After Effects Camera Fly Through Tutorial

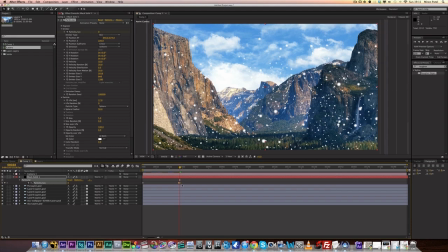25:11 So at this point on, there's not going to be any more particles forming, and I'm just going to move the layer back so that it starts in our timeline at the point where there's no more particles forming.
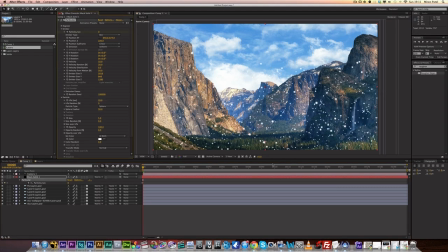25:25 Right, so I want to make sure that this is going to be like on 20 or something, so that the particles never die randomly
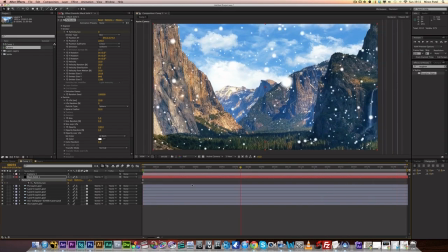25:36 in the timeline. I mean, imagine if you were out one day on a foggy day and all of a sudden all the fog just disappeared in the space of a frame. So, I don't know, a millisecond.
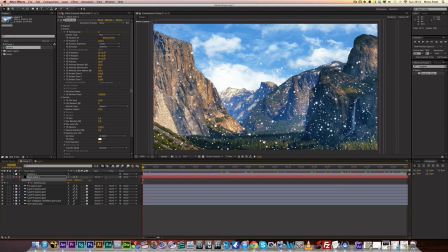25:54 That would just be really weird. It wouldn't be realistic, and that's what compositing is all about. Making things realistic. So, clouds are not this small.
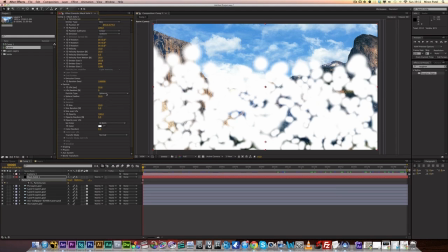26:03 So, we're going to increase the size, and we're also going to just change the particle type to cloudlet.
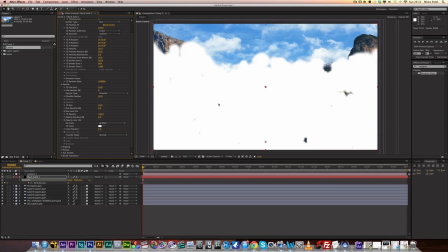26:11 There we go. And they're not this thick in real life either. So we're going to set the opacity to like 1. There.
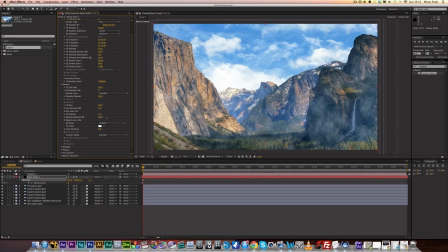26:22 And then opacity random, maybe increase that to about 40 or something. Yeah, 39, that's fine. I'm sure there's a lot of OCD guys watching this and you're thinking 39, can't have 39, so just for your sake, it's on 40 now.
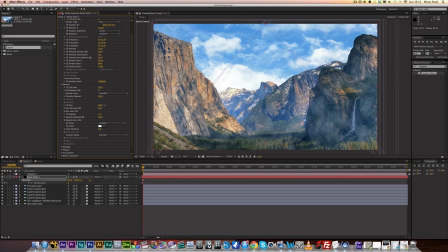26:42 We're going to increase the size again as well, like make it a little bit bigger again. There.
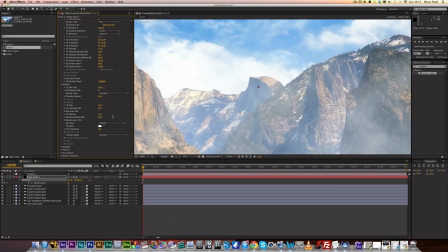26:49 Yeah, and now I'll set that opacity down to 0.5.
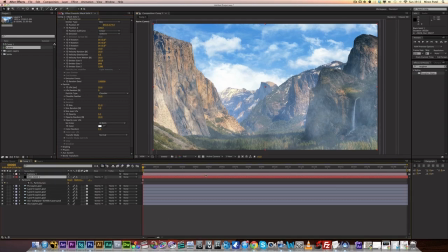26:57 There. Okay. We can change the opacity of the whole layer as well if we want to. Before I do a little RAM preview again, the wind in the sky is obviously moving from right to left as I move the clouds.
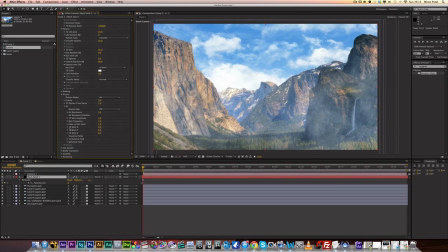27:10 So let's add a little bit of wind to this fog as well. So we're going to set the wind X to -60. I think that might be alright.
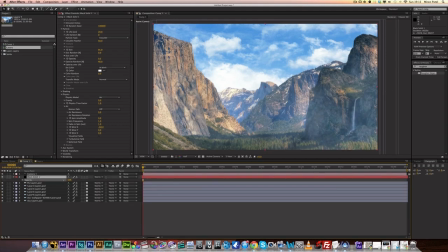27:28 I'm going to set the opacity of the actual layer itself a little bit lower. There, about 56. Alright, so let's do a little RAM preview of that.
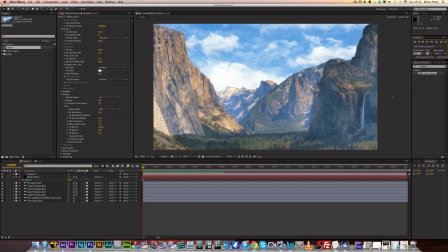27:42 So maybe you're thinking, Mirren, I don't want fog in my shot. It's not the right feel for the film. It's not the right emotions that you want to portray.
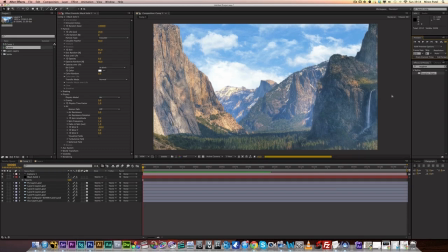27:56 Well then, you should rent a helicopter and fly to the location that you want to film. No, I'm just kidding. Well, if that's the case, then just don't add the fog.
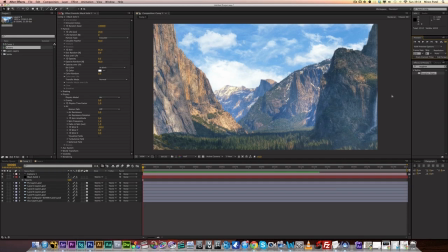28:12 You don't have to add the fog, but it helps sell the effect. You can have like a really light fog if you want, like just little bits of particle, just you know, 1 or 2 pieces flying through.
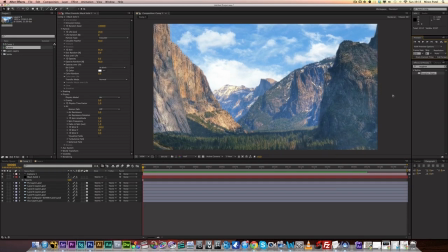28:24 But you know, the more things that you have flying past the camera, the more realistic, the cooler it will look, the more dynamic the shot will look. So adding the fog will have constant like wind, like, you know, particles,
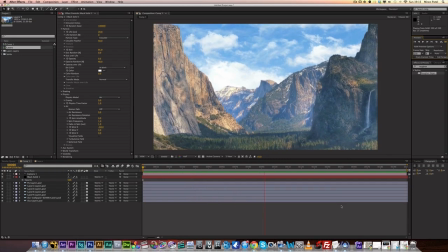28:39 like cloud-like particles flying past the camera, and it might be really subtle, but it really sells off the effect. So that's that playing back. See, it looks quite nice.
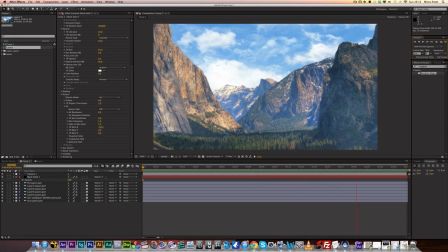28:57 Now you have a problem with some particles. As it goes past the camera, it just vanishes, and then like obviously it's a very dramatic, not dramatic, I mean it's a really harsh like look, and it's quite obvious as the camera goes past those particles, because I mean at the end of the day they are flat. They're flat particles. They're not going to have depth to them.